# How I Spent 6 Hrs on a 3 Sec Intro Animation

Welcome, ladies and gentlemen. I get a lot of questions about the little intro that I made at the beginning of my videos that looks just like this. And I made that in Adobe After Effects. I'm not a pro at Adobe After Effects. It took me about 6 hours to create that 2-second animation, but here was the process of how that came to be. Step 1 was to research. Basically, this entailed finding some YouTubers that had some cool intros, finding some other things, seeing what I liked about theirs, and then kind of creating my own. And I knew that I wanted something simple and I wanted something short. Step 2 is to learn the basics of After Effects.
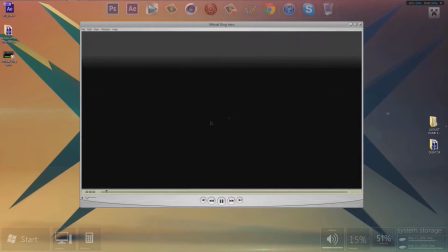(0:32)
I found 2 videos that were exactly what I was looking for. One of them I really liked because it had text coming out of a line going up and going down.
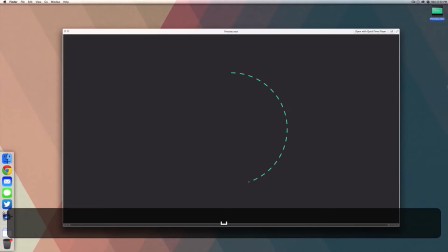(0:38)
I liked that idea. The other one I liked this cool effect where there was this little dotted shape kind of going around in a circle a little bit at a time. And I felt both of those were a good starting point to kind of get me going in the direction that I wanted to go. Step 3 was create a mock layout. I knew I wanted my name in there, I knew I wanted media in there, and I knew I wanted to be very, very simple, mainly because I didn't think I had the skills to make a complex one at this point, and it kind of fit the vibe of a lot of the kind of tech stuff that I already did, using the Bebos new font, using just kind of black and white. I felt it'd be harder to screw up something that was really simple and basic. So step 4 was to decide where I wanted to start.
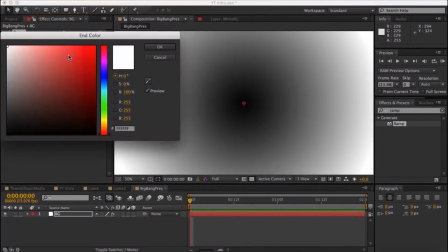(1:14)
I wanted a bevel background where it was kind of a little bit of a darker shade on the outside, kind of give it this a little bit more depth to it.
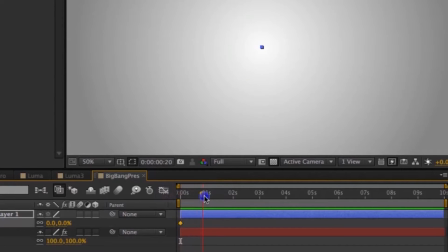(1:22)
I knew I wanted to start out with the center line kind of popping out, and I had a little bit of experience in something called keyframing with a lot of the stuff that I've done in video editing, and the keyframing is kind of like one of the core parts of how to make an animation happen.
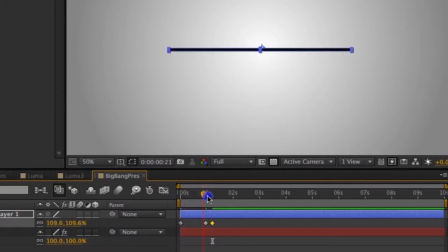(1:35)
And so with keyframing, you can basically decide, okay, I want at this point, here's how big I want the line to be, and then at this point, I want it to be this big. And I kind of did this thing where I actually made it go out from 0% scale to 110% scale, and then kind of spring back in a little bit. I thought that would be a cool effect, kind of have it expand and come back in.
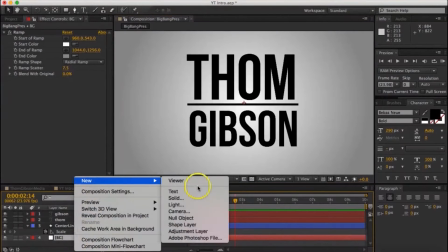(1:55)
Step 5 was to animate my name. I had to create what's called a Luma mask, which is basically kind of this hidden layer.
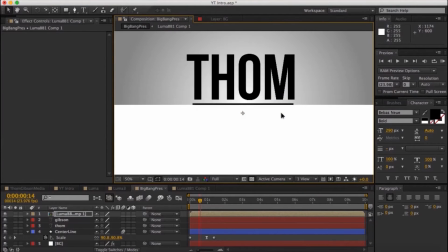(2:01)
I lined the hidden layer up with the center line, and then I made it so that I couldn't see the hidden layer, but it was still there.
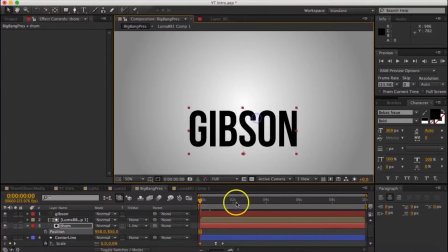(2:09)
And then I basically looked at my first name and said, okay, I want you to treat the hidden layer like it's still there, and I want you to hide behind that hidden layer until I tell you to come up. Using keyframes,
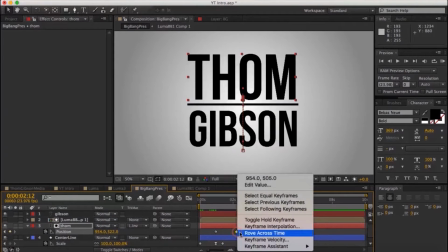(2:17)
I basically said, okay, at this point, I want you to be down here behind the layer, and then by this point in the timeline,
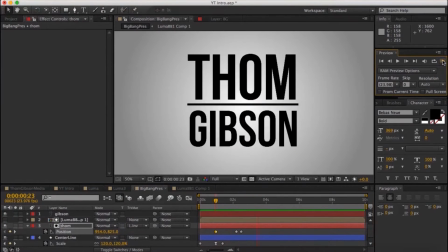(2:22)
I want you to kind of pop back up, and I kind of did the same thing where it kind of went a little bit higher than it needed to
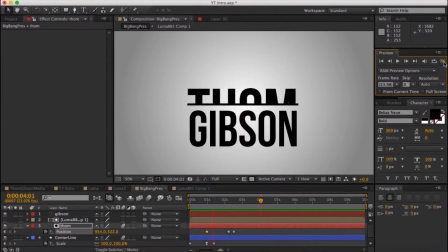(2:27)
go, and then bounced back down.
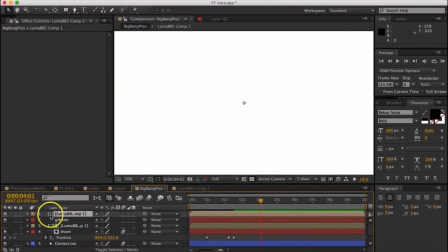(2:29)
And then I did the same thing with my last name, created another Luma matte layer, put it on the top side of the line,
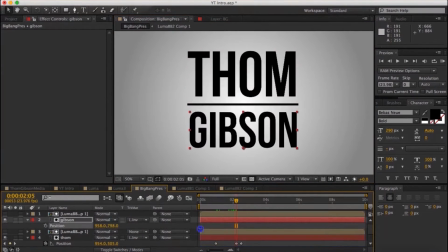(2:37)
attached Gibson to it,
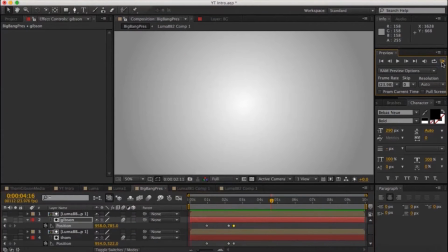(2:38)
and then had it hide behind the line or behind that layer and then come out with the exact same timing as my first name.
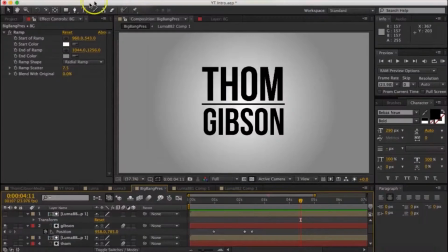(2:46)
So I kind of wanted to have a little outside border around my name, so I created a rectangle, and I wanted to make it a dotted rectangle. So I went in and made dashes, and I was able to change the size of the dashes and how close they were together and how they rotated around my name.
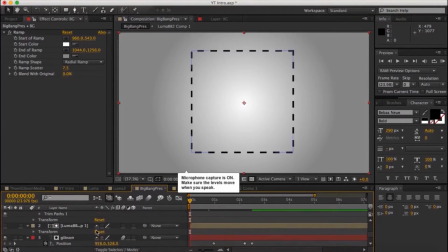(3:02)
So I kind of adjusted that so it looked as clean as possible. And then I was able to create something called a path, called a trim path,
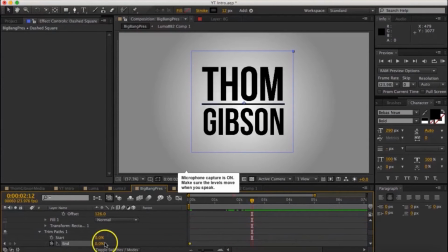(3:08)
where you can say I want to start at 0%, and then I want you to trim a path all the way around to 100%.
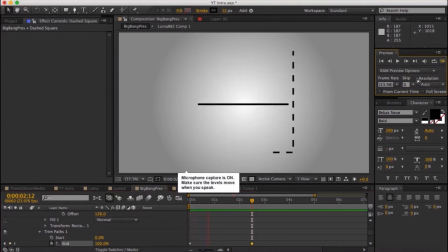(3:14)
And then I just had to adjust the timing so that it ended, that little path that it took all the way around, started at the beginning and ended right when my first and last name land in their final position.
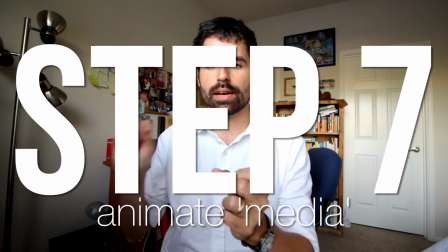(3:23)
Step 7 was get the media text to kind of pop out of the center. I wasn't sure how I wanted to do that.
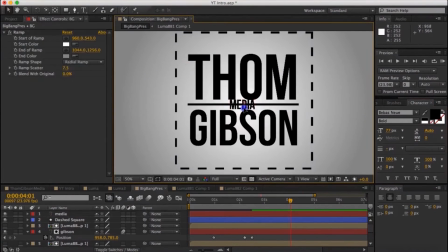(3:28)
I tried a few things. First, I didn't like how expanded it was, so I kind of compacted it a little bit more.
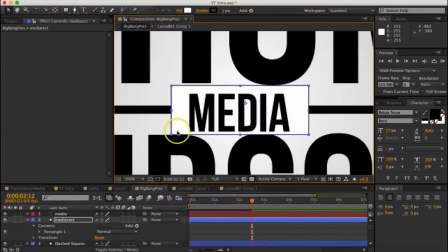(3:34)
I felt it looked a little cleaner that way. And then I didn't like how the black line kind of went right through it, so I was like, well, maybe I can make a white rectangle behind it,
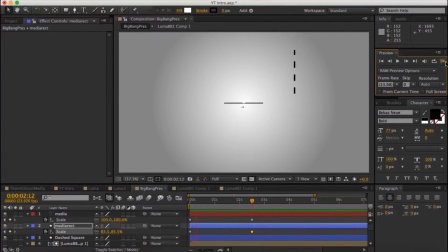(3:40)
and then have the media and the rectangle kind of pop out at the same time using a scale factor. So I tried that. I didn't really like how it looked. You could kind of tell that it kind of came in at unnatural directions,
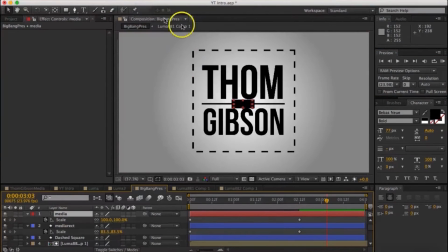(3:51)
and I wasn't sure why it was doing that, so I thought, well, maybe if I try a black background with white text, that could look better. And I liked that because there's a little bit more contrast there, but you can still see that little black rectangle coming in.
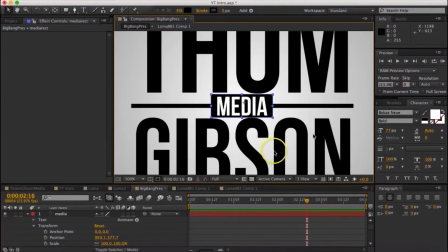(4:02)
Kind of looks weird.